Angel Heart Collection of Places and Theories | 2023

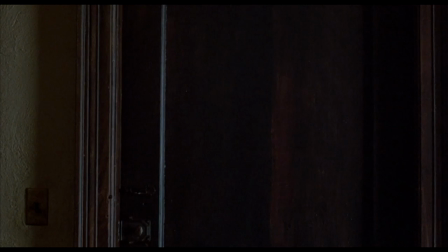But no, never mind, and everyone goes on their merry ways.
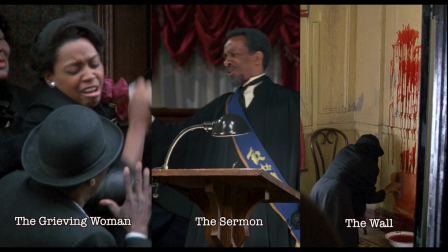If we revisit the images in chronological order as seen in the film, it appears as three different stories.
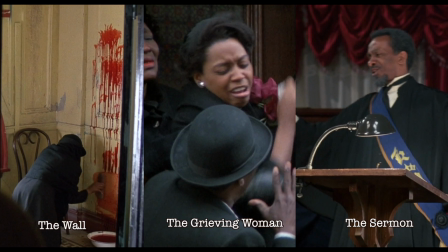Let's swap the images in chronological order in the film universe and we see a different story.
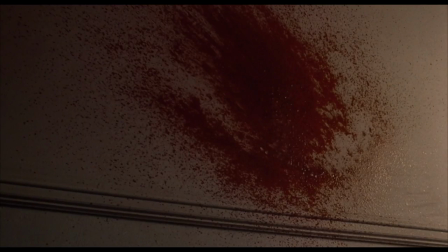Husband splatters his blood on the wall. The widow visits the mission inside.
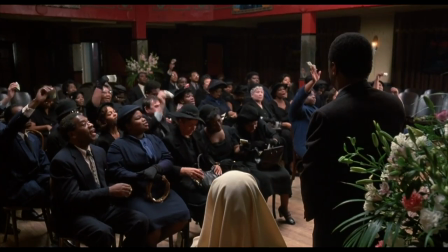They go ahead with the sermon anyway.
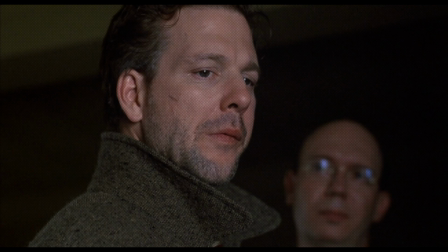This meant they brought in the lady in mourning while part of her husband's remains were being scrubbed off the wall.
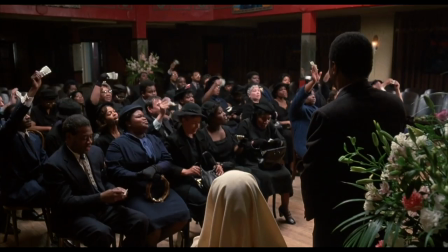No sooner she stepped out the door, Pastor John began his money-grabbing stage show.
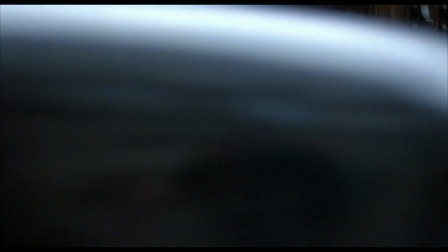This place is nuts. I wouldn't be surprised if she was pushed out.
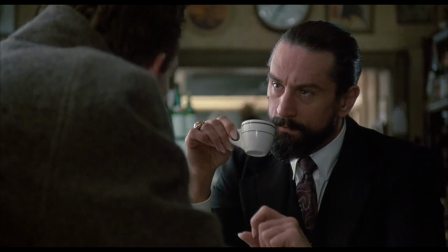If you're wondering why the husband would be driven to do such a thing, you're only going to find the answer in the script.
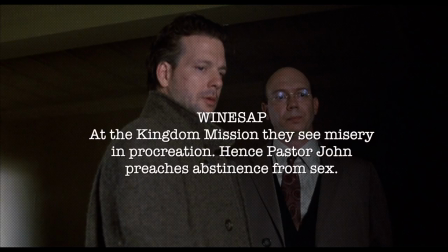Weinstap explains to Harry that Pastor John expects his flock to practice abstinence.
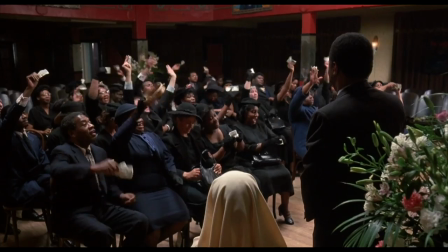Mind-blowing. This was the kingdom mission, a place where you can worship glory or money.
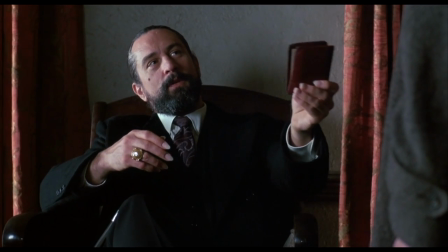It's where anyone can make a deal with the devil if you say the right words.
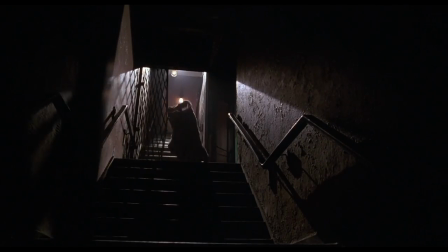You can visit anytime, but you just can't stay.
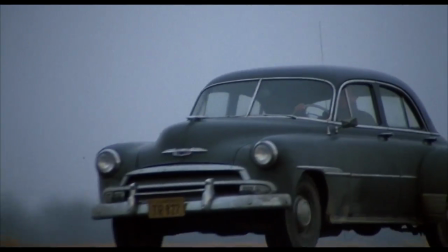This is Mr. G of Synergy saying, You can buy a hotel, but that doesn't mean you get the car.
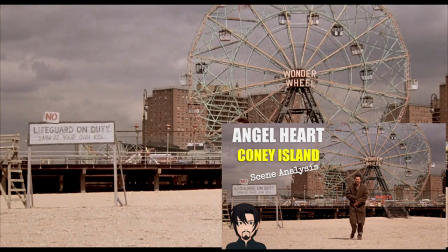The trail to finding Johnny Favorite takes Harry Angel to Coney Island in search of the fortune teller, Madame Zora.
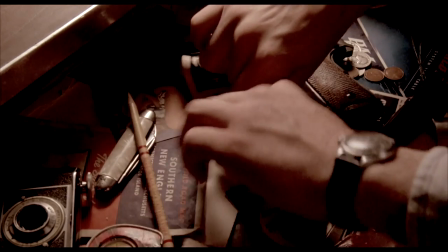We examine the clues the scene gives us in its few short minutes.
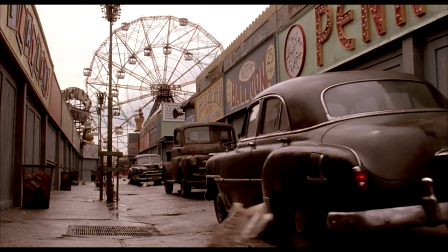With the help of the script, we look into the differences and decode the mystery of Coney Island.
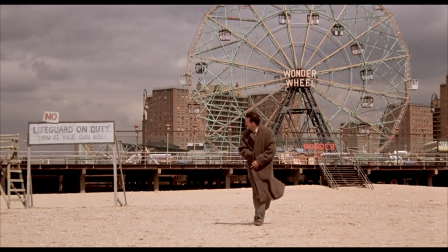Angel Heart was released in 1987, written and directed by Alan Parker, and based on the novel Falling Angel by William Chortsburg.
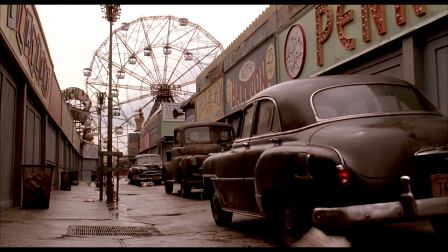After Harry Angel parks his car in front of the Penny Arcade, we are given a wide view of underneath the boardwalk.
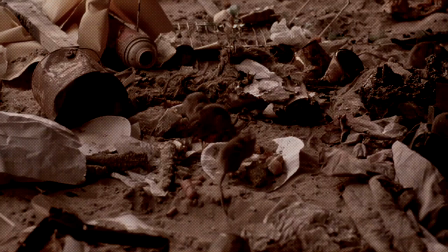It is very desolate. There is garbage. There are rats feeding on scraps.
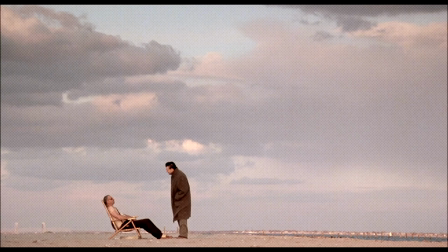It is not beautiful. Angel walks on the beach and meets Izzy.
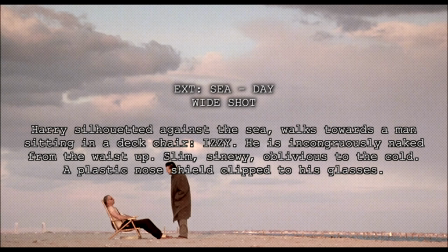The script reads, Harry, silhouetted against the sea, walks towards a man sitting in a deck chair. Izzy, he is incongruously naked from the waist up. Slim, sinewy, oblivious to the cold.
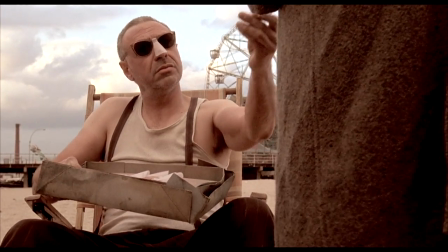A plastic nose shield clipped to his glasses. Izzy offers Angel one of his nose shields he found underneath the boardwalk before suggesting
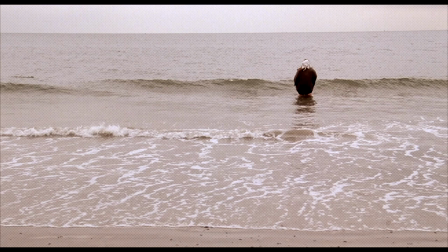to Angel that he should speak to his wife. if he wants to learn more about Johnny Favorite and Madame Zora.
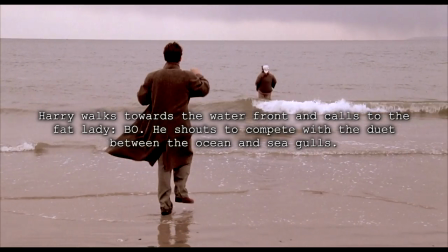All we know about his wife, Bo, as named in the script, is that she is Baptist and is little on the heavy side.
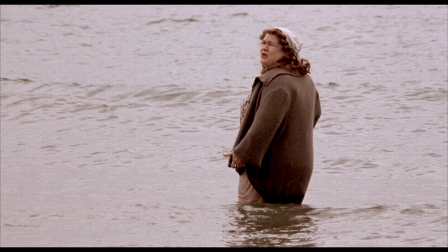She stands knee-deep in the water and tells Angel, Margaret Krusemark was Madame Zora, and closed her booth and returned down south.
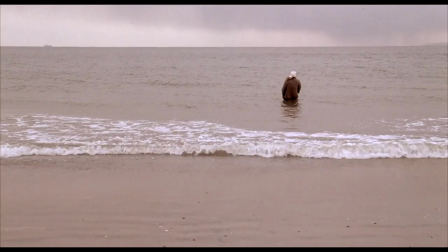Bo then serenades a Johnny Favorite song. Let's first take a look at Izzy.
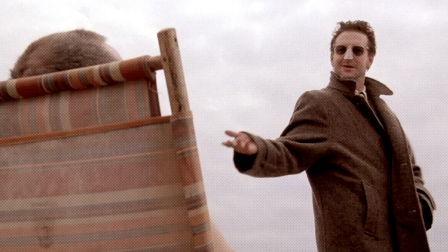When Harry asks him what he does in the summer, Izzy answers, he bites the head off of rats.
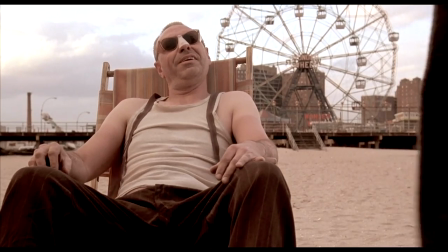When asked what he does in the winter, Izzy chuckles and answers the same. His identity is reflected in his choice of clothes.
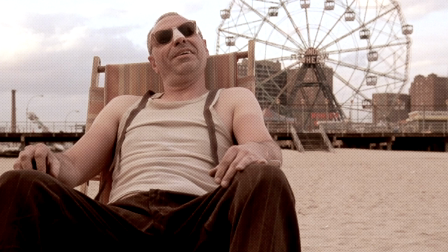The top half represents the summer, the bottom half the winter. The moral of his character, what you see is what you get.
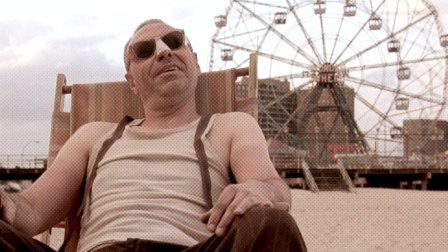There is only one Izzy.
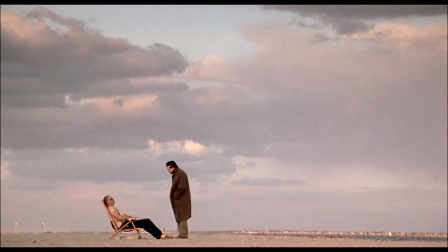Compare him to Hairy Angel, who searches for Favorite and Cruise Mark, each with their own aliases.
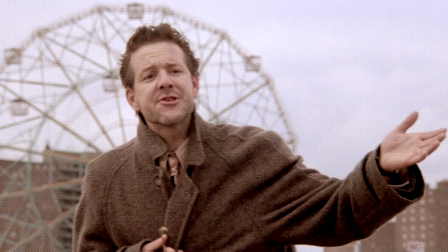Angel is asking about Madame Zora, who also is Margaret Krusemark. He is also trying to find Johnny Favorite, also known as Johnny Liebling, and we all know where this will go.
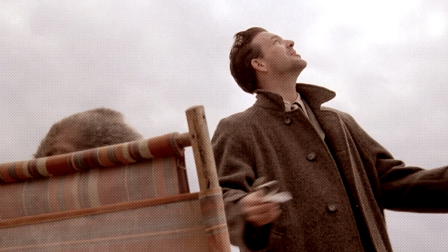Izzy is genuine. Harry is not. This is accentuated with the nose shield.
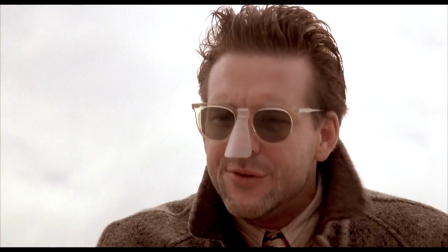We see two versions of Harry in one scene, with and without it.
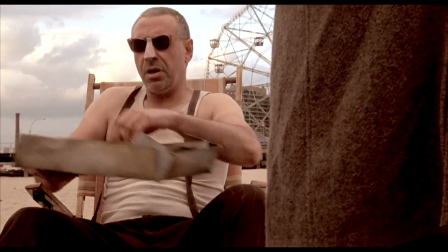It's not a coincidence that Izzy talks about the boardwalk and rats after we get a close and personal look at them both.
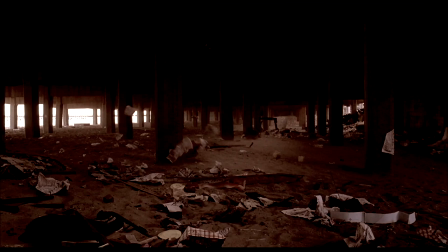There can be a few interpretations that explains why underneath the boardwalk is so important.
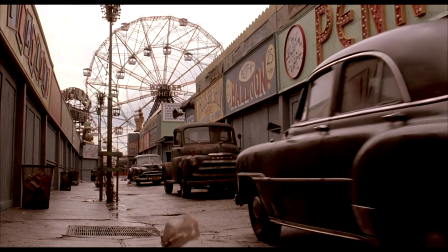It may show the true ugliness, the cost of demonstrating a facade of amusement and excitement above.
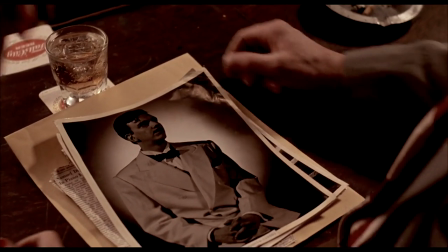Perhaps it's an analogy of Johnny Favorite's price of fame.
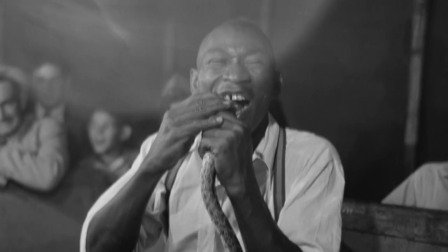There is also a little foreshadowing with Izzy's sacrificing animals in public at that to make a living.
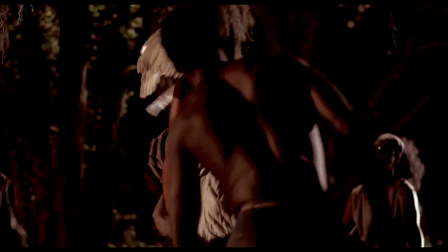This is something we see later in the film with chickens.
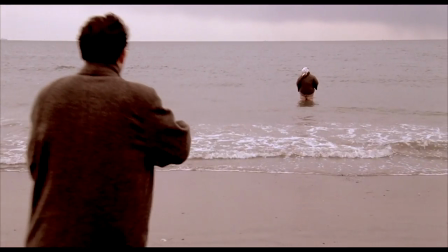We move to Bo that the film makes it important to note that she is Baptist and it's not just
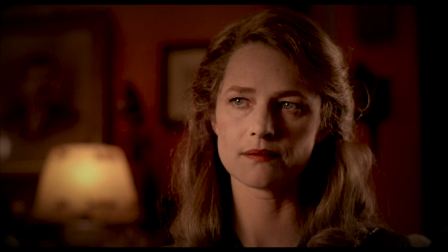a subtle reference to religion or a joke between a hocus pocus occultist and a protestant.
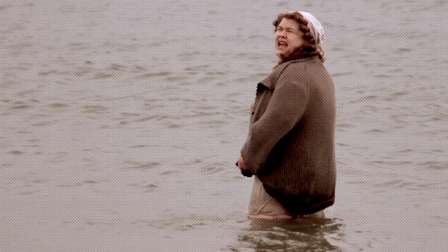We see a Baptist in water. It won't be the last time.
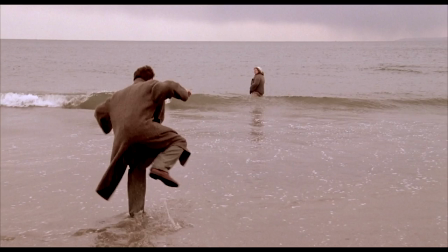Have you wondered why the distance between Angel and Bo Normally,
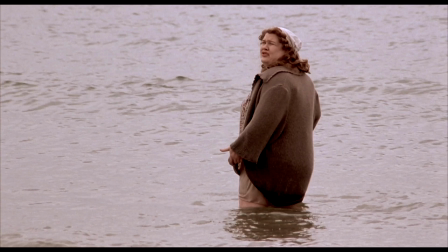someone would turn around at least, but Bo keeps her back and her distance from Angel.
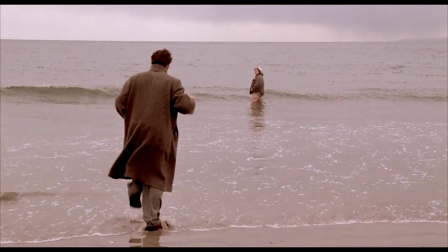Pay attention how Angel keeps backing away from her. Symbolically, it's more than just trying to keep his feet dry.
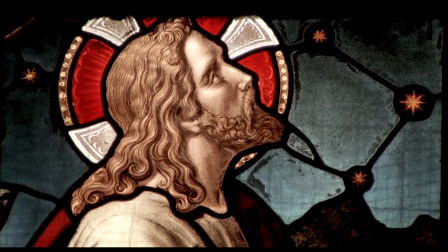He's distancing himself from religion, or maybe it's distancing itself from him.
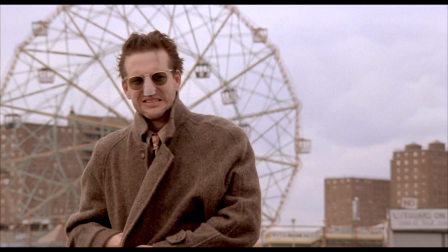Bo serenades Harry with a Johnny Favorite tune as he walks away. The song mocks him.
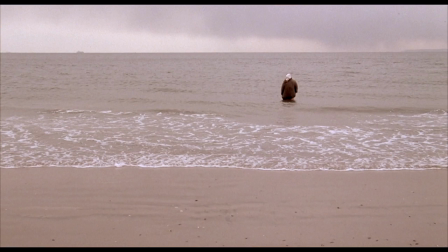Harry Angel can't escape the memories of Johnny Favorite.
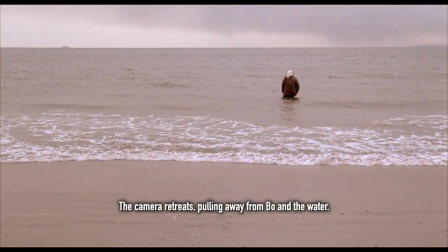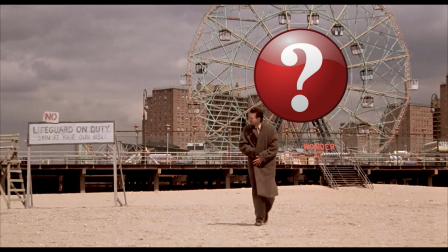Before we get into the details found in the script, but not in the film, like, share, or subscribe if you'd like to see more content like this one.
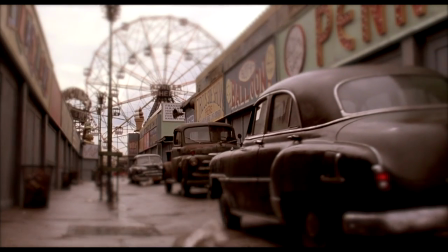The film's Coney Island scene was very faithful to the original draft of the script.
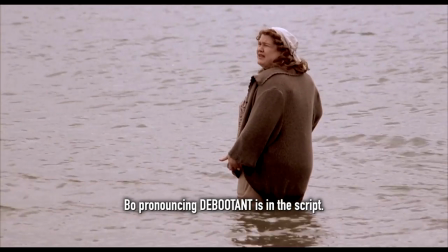Izzy and Bo follow the screenplay almost word by word. However, it does leave out a couple of scenes.
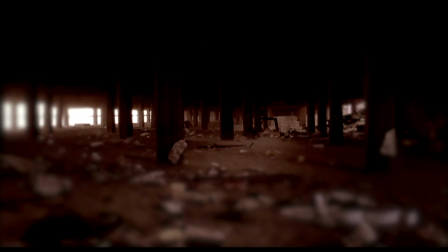After the shot underneath the boardwalk with its gnawing rats,
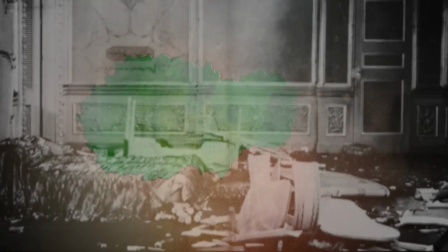it cuts away to an interior shot of a woman, dead, lying on bedsheets splattered with blood.
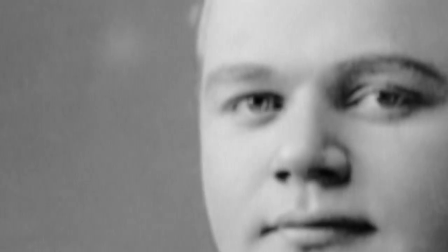A fat man stares at her from above, with his pale gray eyes filled with fear and frozen in time.
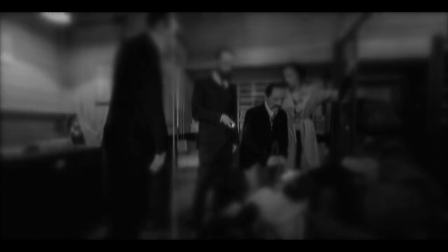The next scene would have revealed Harry Angel had walked into a wax museum,
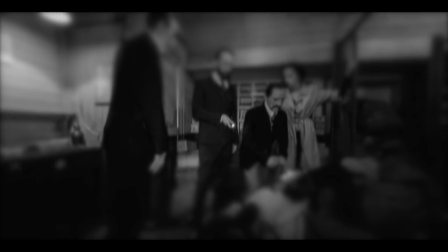with many figures in violent poses, including the wax figure of Fatty Arbuckle over the figure of Virginia Rappe.
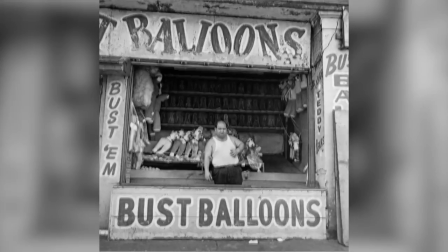Links below for those unfamiliar with both. Harry asks the arcade man where he can find Madame Zora's pitch.
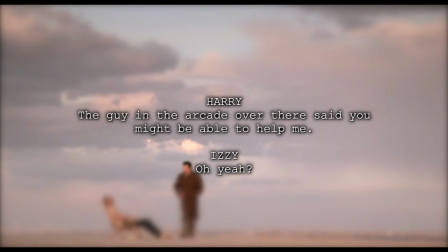The arcade man sends him to Izzy. The arcade man would be briefly mentioned in the film when Angel approaches Izzy on the beach.
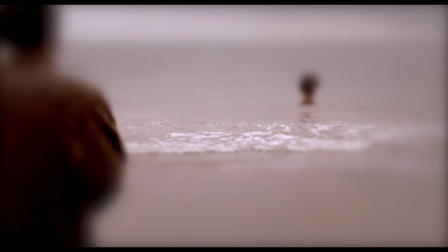Let me know in the comments below what did you find interesting from the Coney Island scene?
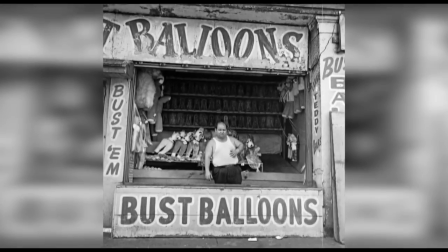Would you have preferred to see the wax museum or was creepy enough without it.
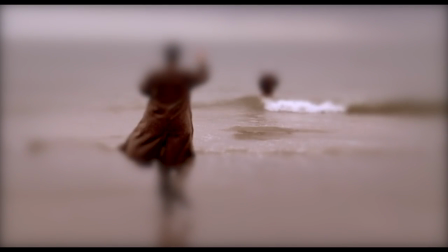This is Mr. G of Synergy saying, don't be a gazoonie, keep your best shoes out of the ocean.
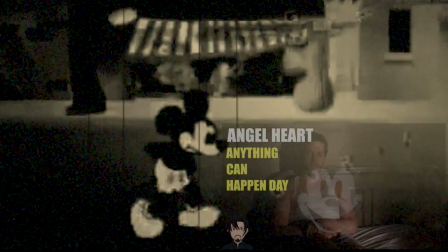You know what today, today is? Today is Wednesday. It's anything can happen day.
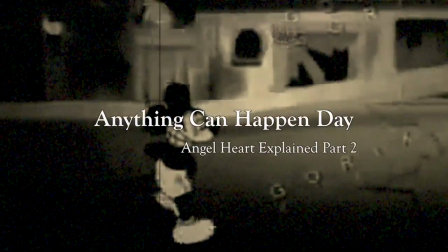In this essay, we will look at the timeline of events in angel art.
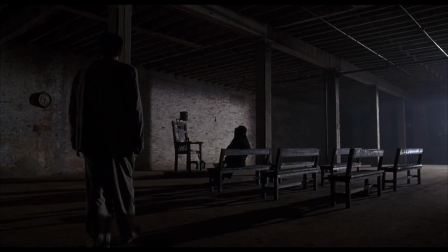As the chronology is essentially impossible, and this speaks to the possibility of time itself being manipulated by sinister forces.
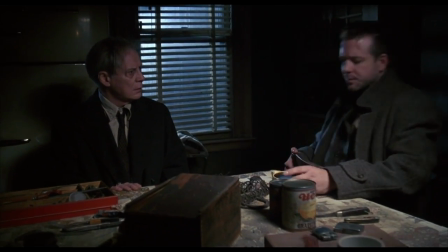The conceit of the film is that Harry is interrogating witnesses to Johnny's misdeeds,
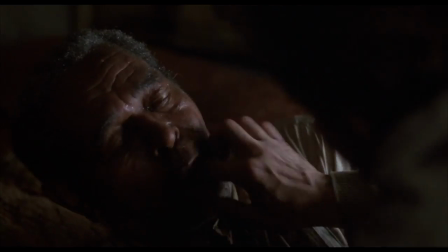and then Harry transforms into Johnny and murders them in order to stop them from revealing anything further.
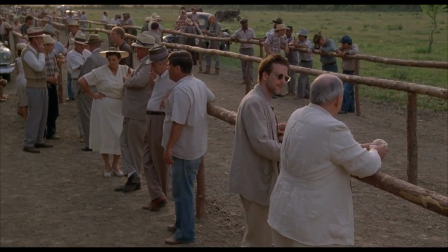Let's consider an important question. Why doesn't Johnny kill these fonts of incriminating information before Harry interrogates them?